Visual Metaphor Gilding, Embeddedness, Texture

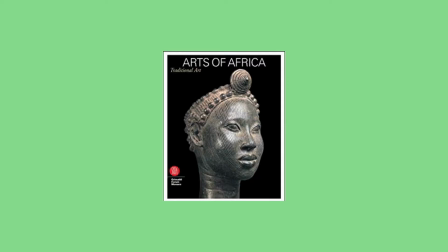What does it mean to constitute an Arts of Africa?
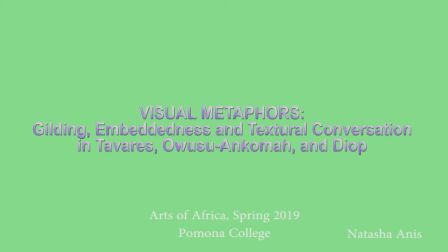This video will examine how three artists from the continent, Kibwe Tavares, Kwesi Owusu-Ankomah, and Omar Victor Diop, employ visual metaphors to look beneath the surface level and interrogate symbols of globalization and success,
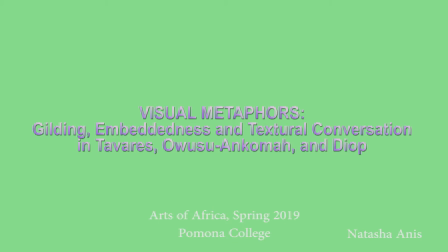asking the viewer to rethink what these terms might mean for a specifically pan-African context.
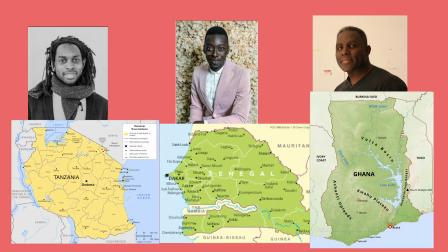Though they work from different locations and in different forms and mediums to express their creative practice,
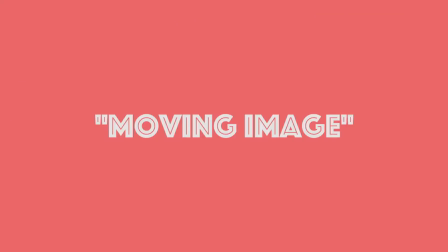each artist focuses on some conception of the moving image, whether it is Tavares' short film or Owusu-Ankomah and Diop's series of works.
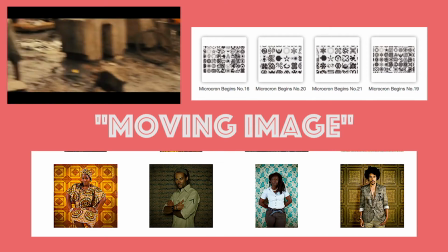These moving images tie together multiple visual works, whether that be movie frames, paintings, or portraits, to comment on a larger social or political theme.
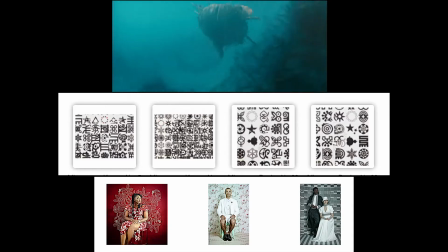Another crucial creative practice these artists share is the use of visual metaphors to signal to the viewer to treat their work allegorically.
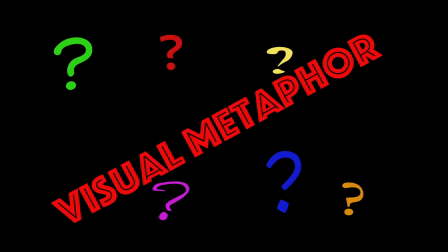What is a visual metaphor? Well, you probably know the term metaphor from your English class.
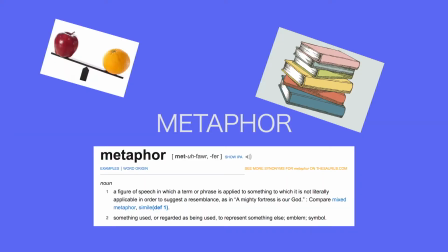It compares two things by using one to stand in for the other,
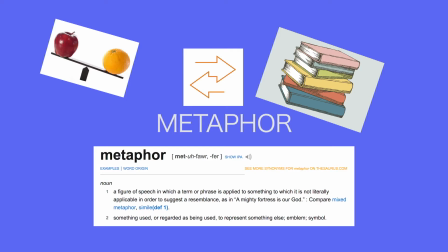drawing a connection between two unlike things for the purpose of revealing something like a commonality or connection about the two concepts.
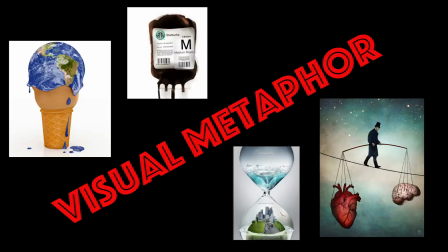A visual metaphor does the same thing, uses a particular form, medium, or context in order to signify some larger messaging about society in general.
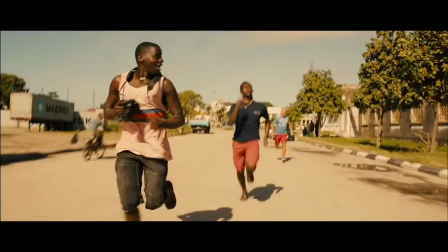Take, for example, Tavares' 2015 film Jonah.
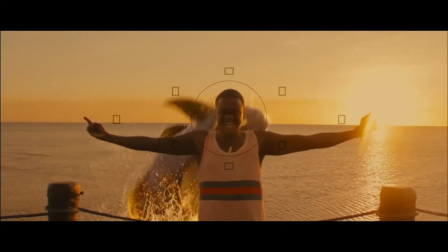The film tells the story of two friends in Zanzibar who happen to take a picture of a rare fish, turning Zanzibar into a tourist hotspot.
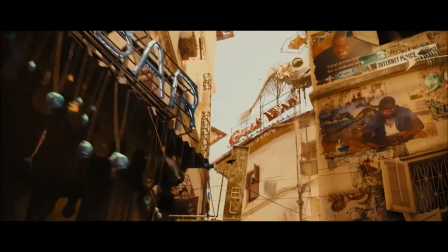Tavares' animation acts as a visual metaphor in the film.
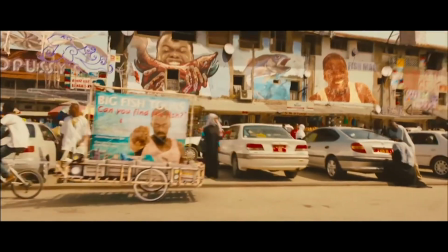We see the city transform into a tourist hotspot through these sequences, where newer and brighter infrastructure is built over the old city,
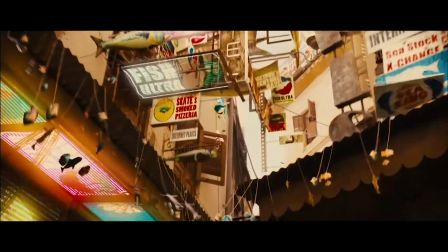obscuring what was once a fishing port and turning it into a spectacle for European tourists.
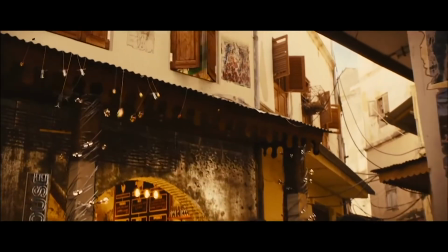The animation shows how the city is dressed up on the outside without changing the foundations or structures beneath them.
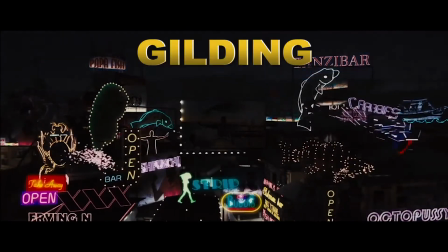The animation, quite literally, coats the city in a gilded exterior.
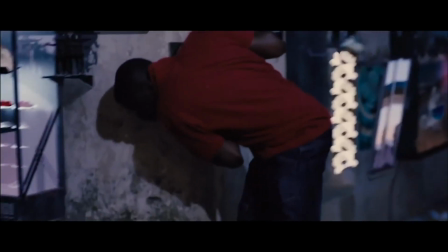Concurrently, we watch the slow decay of Mbwana's inner life, signified through his throwing up in the alleyway,
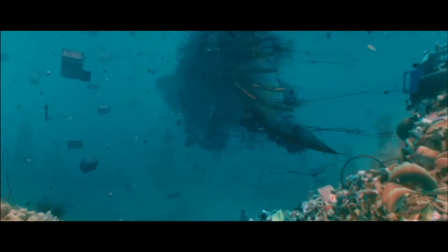alongside the decay of the fish that made him famous, signified through this animation of the fish swimming along covered in trash.
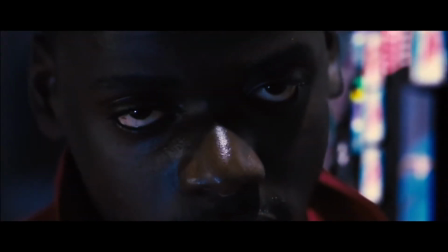After he is abandoned by Juma, we see the animation of the neon city reflected in his eye.
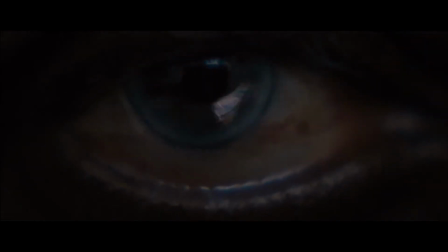The Gilding has quite literally become the only thing he can see. Through this metaphor, Tavares is commenting on how capitalism, specifically the tourism industry,
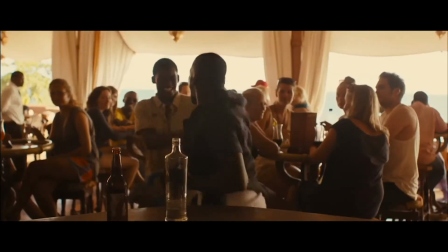obscures the real economic and social issues in order to create a gilded and welcoming outside
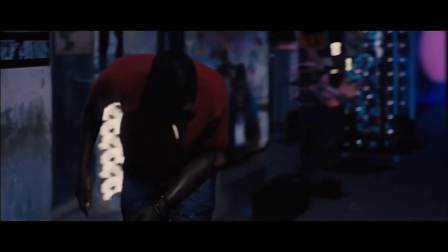for European tourists while straining and severing the domestic ties in the communities who live there.
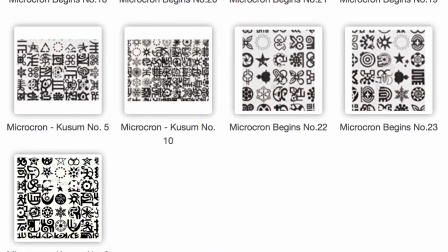Owusu-Ankomah's 2013 series Microcron Begins uses visual metaphor to embed human figures in a metaphorical symbolic world.
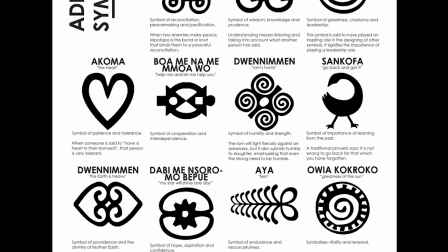He uses Adinkra symbols, which are like pictographs where each symbol depicts a unique concept or idea from the Ashanti Kingdom,
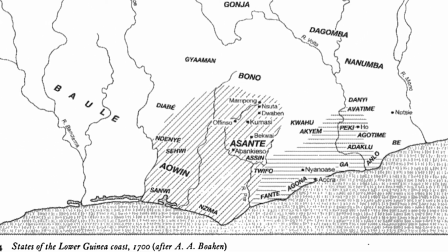which was located in what is now modern-day Ghana. In Microcron Begins number 20,
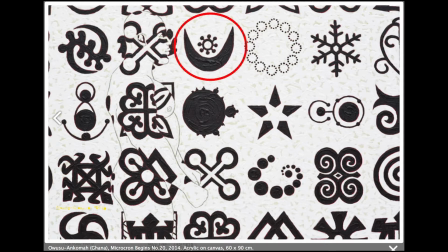the first symbol our eyes are naturally drawn to is this crescent because it is placed near the center of the canvas and the figure is looking straight at it. This is Osram Ni Nisaroma, an Adinkra symbol meaning the moon and the star and signifying peace, love, and harmony, specifically in the realm of marriage.
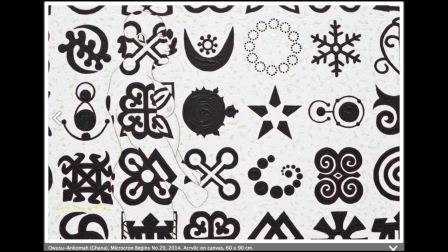This figure, therefore, is perhaps seeking love or marriage or some sort of harmony with someone he loves. Now let's look at the symbols that comprise his body.
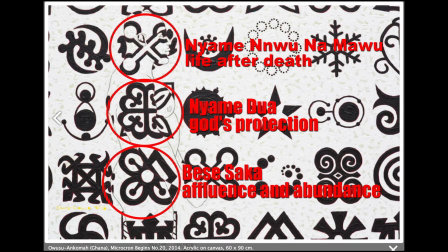Taken together, these symbols place the figure in a spiritual world of abundance, perhaps a place of life after death, seeking out love.
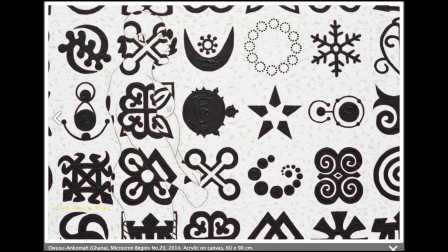We get a glimpse of what his life might have been like from the symbols placed behind his head.
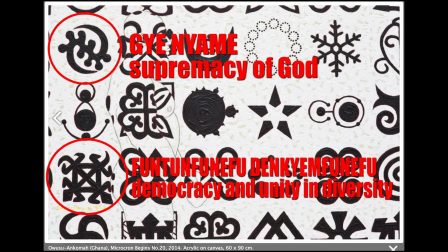Owusu-Ankomah is therefore commenting on how the spiritual can inform the political and lead to abundance.
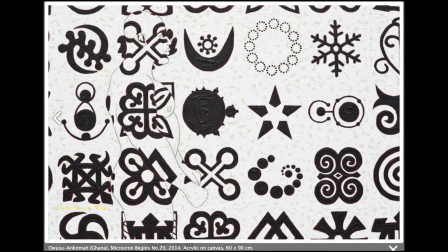However, despite the seeming success the human figure has procured, he is still seeking connection through a relationship. The human figures in Ankomah's work are therefore embedded into the symbolic world they have constructed,
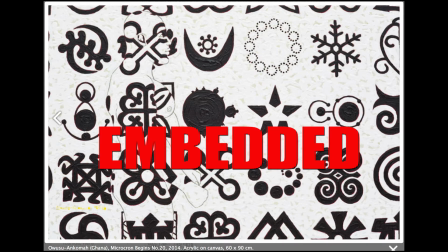a metaphor for how humans create cultures and practices from our languages and cultural signifiers.
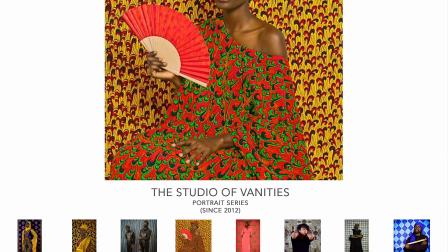Finally, Omar Victor Diop's 2012 portraiture series, A Studio of Vanities,
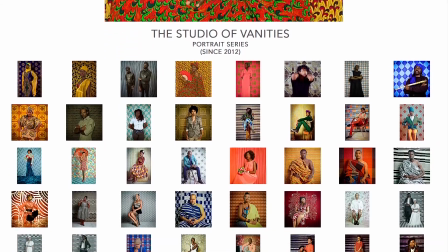photographs artists, writers, activists, and other young creatives from across the African continent.
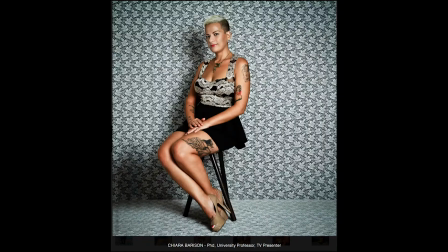The highly textured, highly stylized backgrounds and costumes represent each artist's unique creative practice, as they co-created these images with Diop.